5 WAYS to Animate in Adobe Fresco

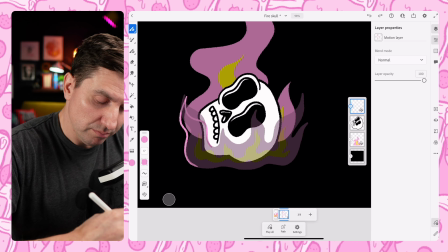(28:46)
And what I mean by that is, if we go back to our first frame, you'll see it's a little bit taller, and then we shrunk it down a little bit.
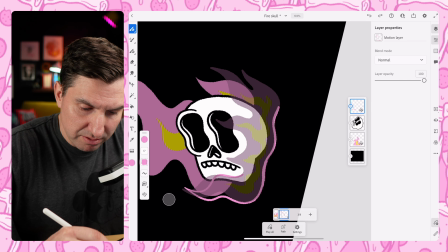(28:54)
So I'll do the same for this one. I'll come in here, just make it a little bit shorter.
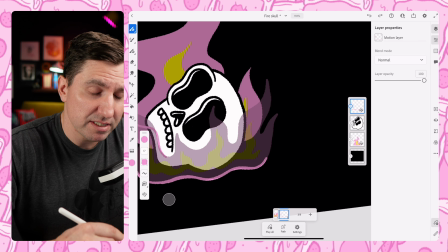(29:00)
And so the bottom of this one is important because it's in the front, so we're gonna see it.
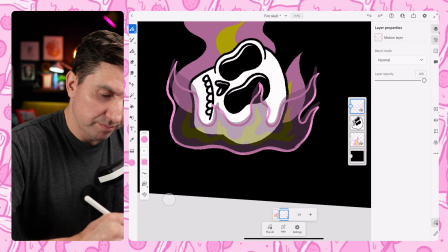(29:05)
So I'm gonna keep it roughly in the same spot, but I don't want it to look too static because it's a flame.
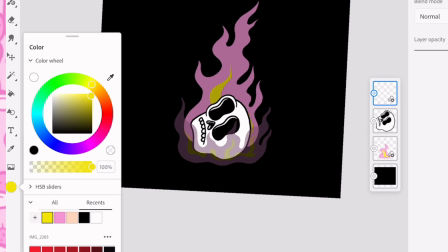(29:14)
So moving these all down a little bit.
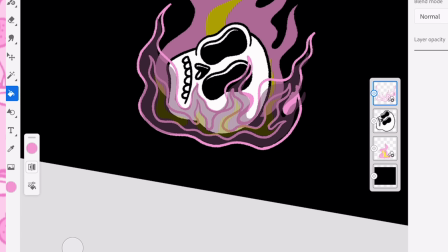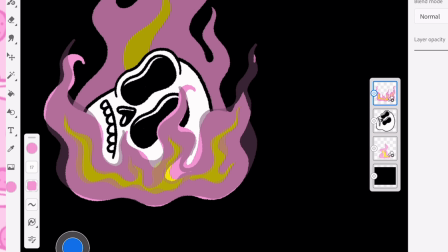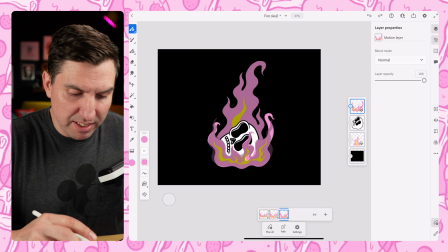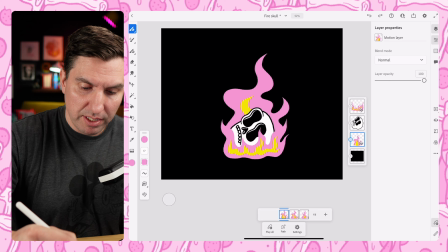(29:58)
Yeah, I think that's a bit much over there. Let's just let the back be the one that has all the crazy action. So I'm just gonna come in here, and what I'll do instead for this one is just
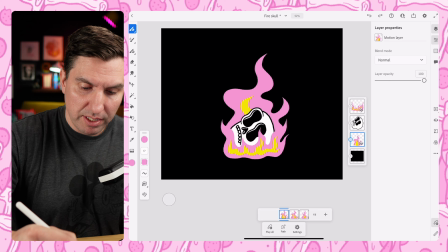(30:16)
do like a minor curve. So it's still playing into it. Playing into it? What does it even mean? It's still following that curve a little bit, but it's like not as dramatic.
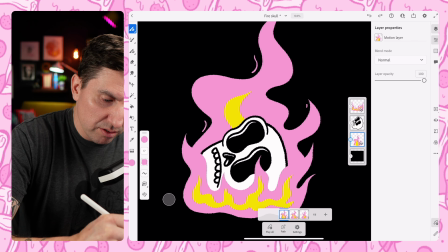(30:29)
I think that looks pretty cool. And then I think one other thing that we could do
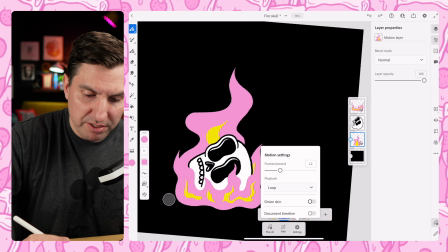(30:34)
is come in here and just maybe add in a few
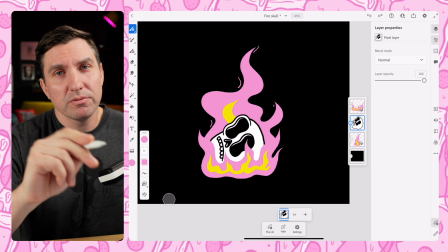(30:41)
little wiggly lines to just sort of accentuate the movement. So I'm gonna turn the onion skins back on so I can sort of see where they were. But the flame is moving so much that it's not that important
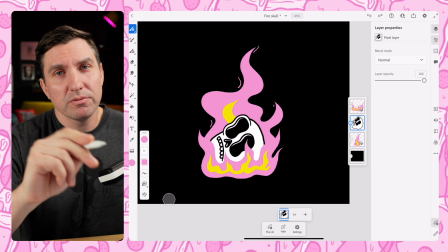(30:57)
to, you know, make sure that they don't disappear, because the flame is sort of overlapping where they were to begin with. So we can just sort of play around with this sort of thing. But I think it might add a little bit of extra energy to the whole thing.
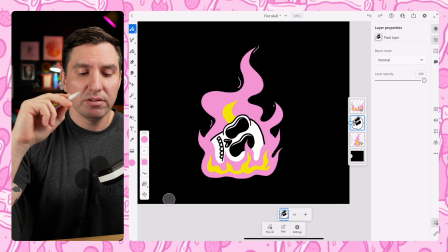(31:16)
Play that. I think that's a fun little effect.
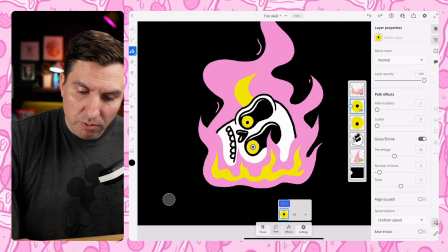(31:19)
Now I'm thinking what we need is some eyeballs within this skull to just make eye contact us, to just make eye contact with us while it's just in flames. So I'm gonna make a new layer.
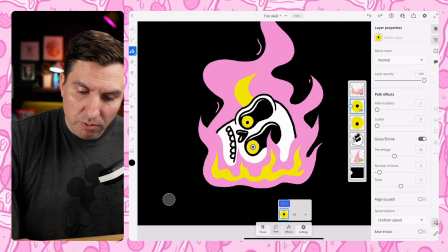(31:37)
I'm gonna grab the yellow, and I'm just gonna come in here and draw a circle or an eyeball, and then I'll grab the black, just draw a pupil on there so it's looking at us.
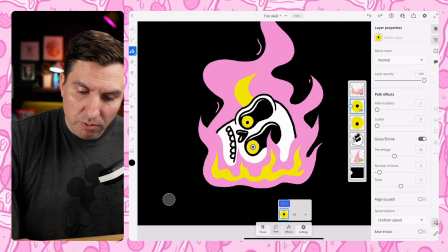(31:55)
Then I'm gonna make a new layer and do the other eye in its own layer, because we're gonna make these things move with another way that you can add motion in Fresco.
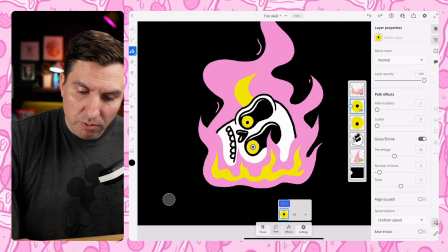(32:08)
We're gonna use motion paths. We're not gonna draw any paths. We're just gonna use the effects that are within the motion paths. So what we're gonna do here is just click on this grow shrink option, and then we can pull that up a little bit.
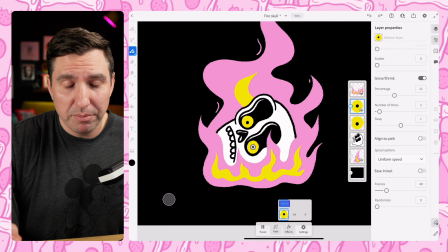(32:24)
So these eyes are looking like they're kind of bulging out of his head.
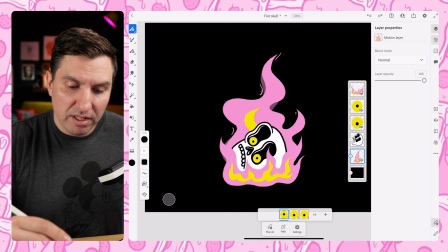(32:29)
And what we can do is control how fast it's happening, because it's a little slow right now for it being a burning head. So what we'll do is we'll decrease the frames so it's happening a little bit faster.
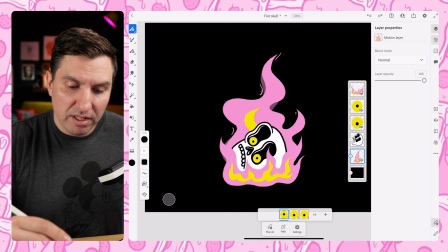(32:43)
And then we can also change the number of times it happens. Yeah, I think that's a little bit better. So I'll click on the other eyeball. We'll do the same thing. We'll hit path.